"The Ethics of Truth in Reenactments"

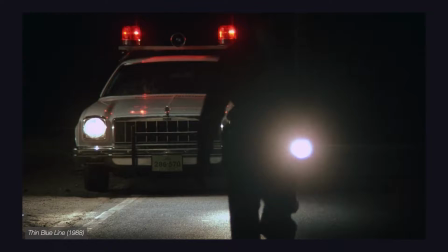Reenactments They have become one of the most recognizable elements of a documentary.
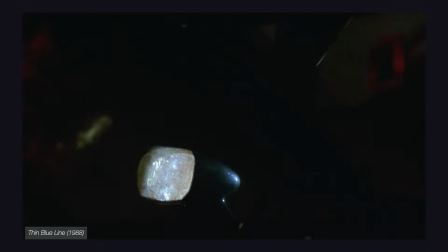It's one of the features that's unique to the genre, because how else do you depict something that's happened without archival footage?
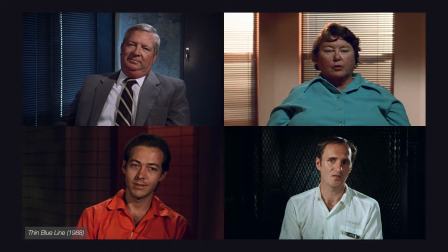Sure, you can have people talk about it in a series of talking heads and leave it up to the viewers to imagine it,
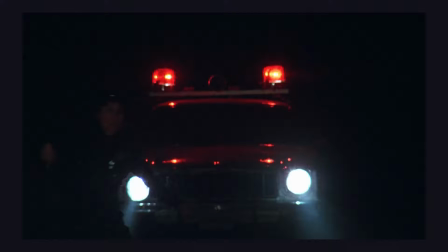but it will never be as engaging as watching it all play out on the screen through reenactments.
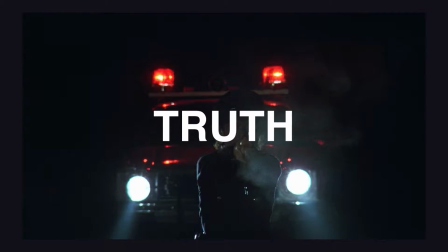But documentaries are often thought of as something that aims to capture the truth, and reenactments blur the line between truth and fiction.
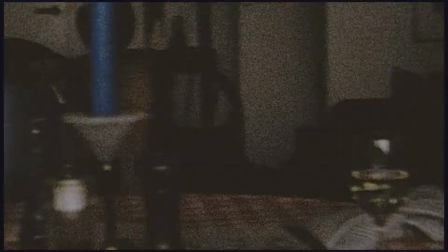This prompts the question about the role of truth in reenactments.
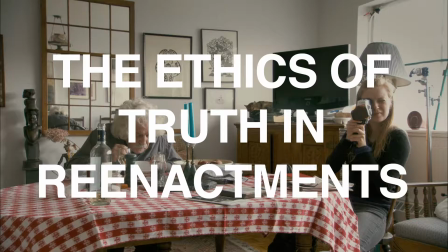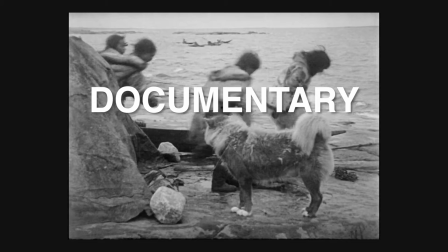To unpack that question, we first need to understand the history of documentaries and its relationship with reenactments.
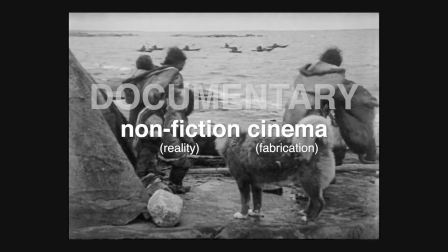A documentary is a merge of non-fiction and cinema, a merge of reality and fabricated storytelling.
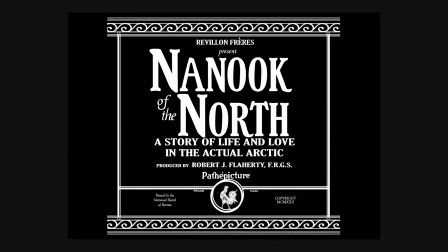It's a dichotomy that started with the first film to ever be classified as the documentary, Nanook of the North.
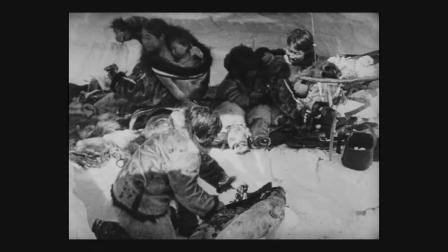Robert Flaherty's famous Nanook of the North captured the life of an Inuit family as they survived in the harsh northern climate.
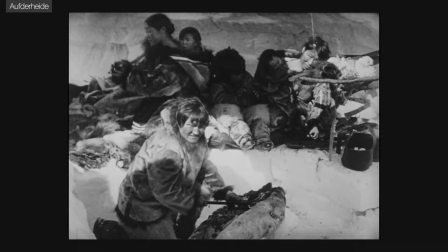But the entire film was a reenactment of what Flaherty managed to capture on film five years prior.
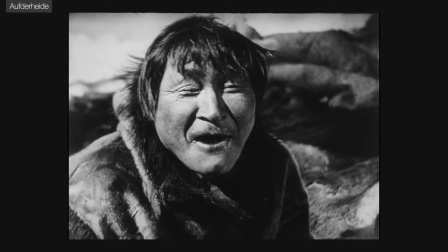What we saw was Flaherty's recreation of his memory, which was heavily flourished with the romanticized interpretation of the Inuit people.
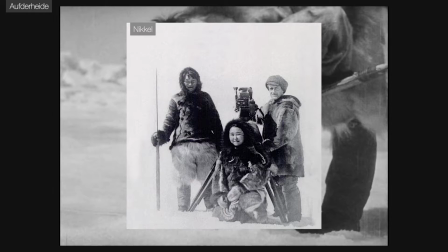The reenactments represented the Inuit people as noble savages when they were already more technologically advanced and capable at the time,
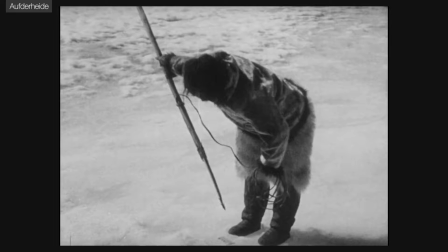which brought about the ethical issues of Representing the truth through reenactments.
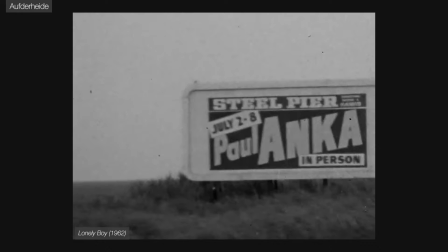Many filmmakers of the documentary genre trying to combat this issue by removing the need for reenactments I'm just a lonely boy This
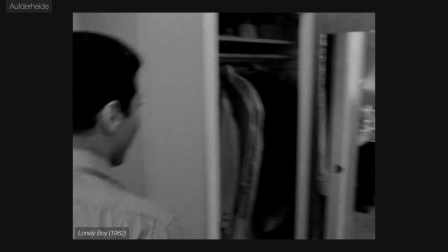gave birth to the direct cinema style which aimed to capture events in real time The issue is that it could still be argued that the presence of the camera itself tampers
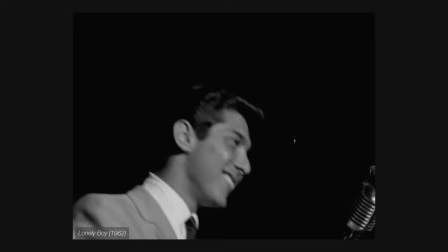with reality Which doesn't solve the dichotomy, but another important aspect to direct cinema was that it was not always engaging either
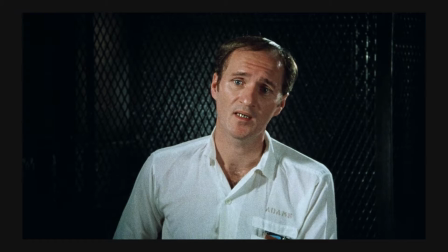This is where reenactments made a reappearance in a documentary genre and boomed after its incorporation with interviews in the Thin Blue Line.
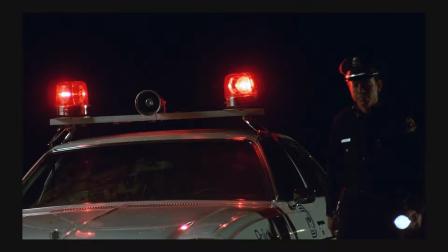Instead of solving the dichotomy, the Thin Blue Line chose to double down on its fictional aspect and turned it into a core part of the film.
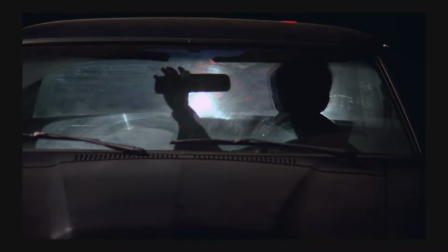The film used reenactments to visually portray each subject's account of the cop-killing case,
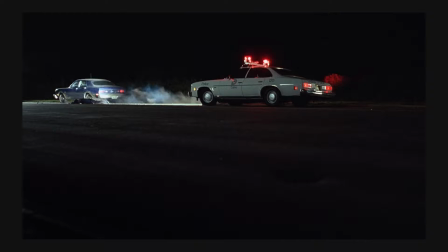which made the film feel like a whodunit story as it started to leverage the fictional storytelling methods in a non-fiction film. But the film managed to balance these elements in an engaging way, so much so that it became a new standard for documentaries.
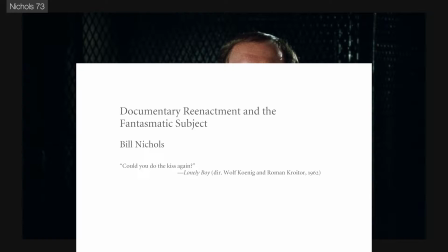But as documentaries have matured, so has reenactments. As Bill Nichols puts it, reenactments occupy a strange status,
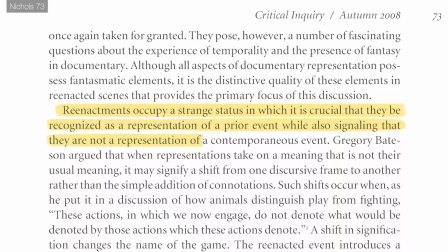in which it is crucial that they be recognized as a representation of a prior event, while also signaling that they are not a representation of contemporaneous events.
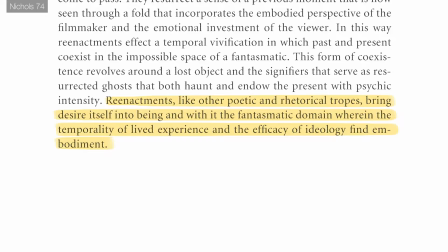It also transports the audience into the phantasmatic domain, where they can live out what supposedly happened in real life on the screen.
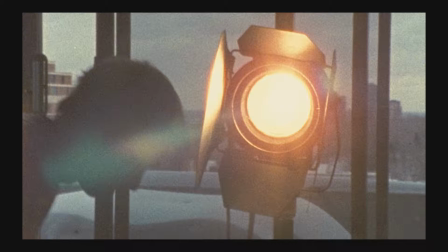This means reenactments create immersion and engagement for its audience, and while most audiences know that it's not the truth, the film does not always remind them of that.
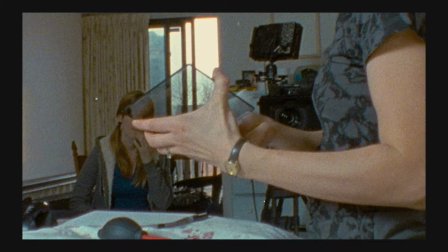So, if reenactments aren't going away anytime soon, perhaps there is a way to address the issue of presenting truth within the reenactments themselves.
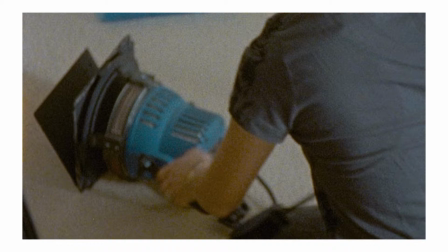Garnet C. Bouchard attempted to address this in this article. He presented two ways that filmmakers can hold themselves responsible in presenting truth.
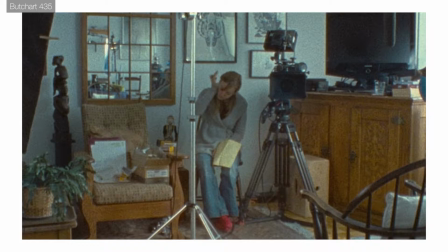These methods have to do with the visual mode of address, or in other words, how the film presents itself to the audience.
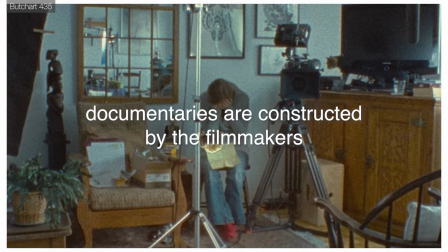Bouchard believes that the best way for a documentary to be truthful is by acknowledging the fact that it is a construction of the filmmaker.
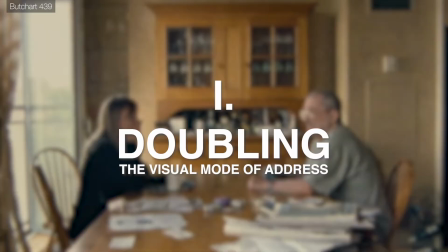He suggests the following two approaches. First is by doubling the visual mode of address.
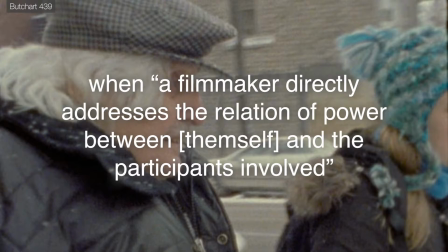This is done when a filmmaker directly addresses the relation of power between themself and the participants involved.
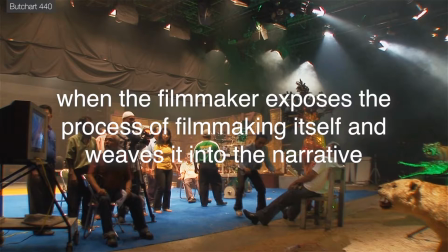And secondly is by redoubling the visual mode of address. This is done when the filmmaker exposes the process of filmmaking itself and weaves it into the narrative.
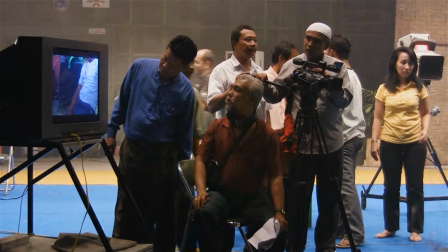These techniques essentially break the illusion that fictional elements like reenactments try to maintain.
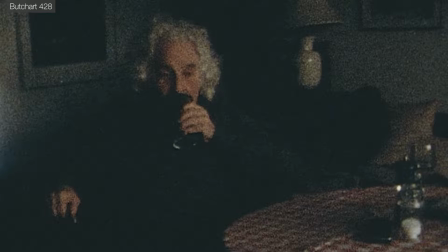This way, audiences are not being unknowingly manipulated by the filmmaker or the assumption that the camera does not lie.
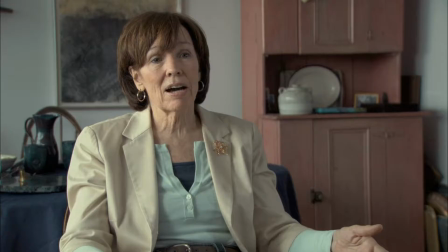It's in this very clash that may be the key to dismantling the dichotomy of truth and reenactments.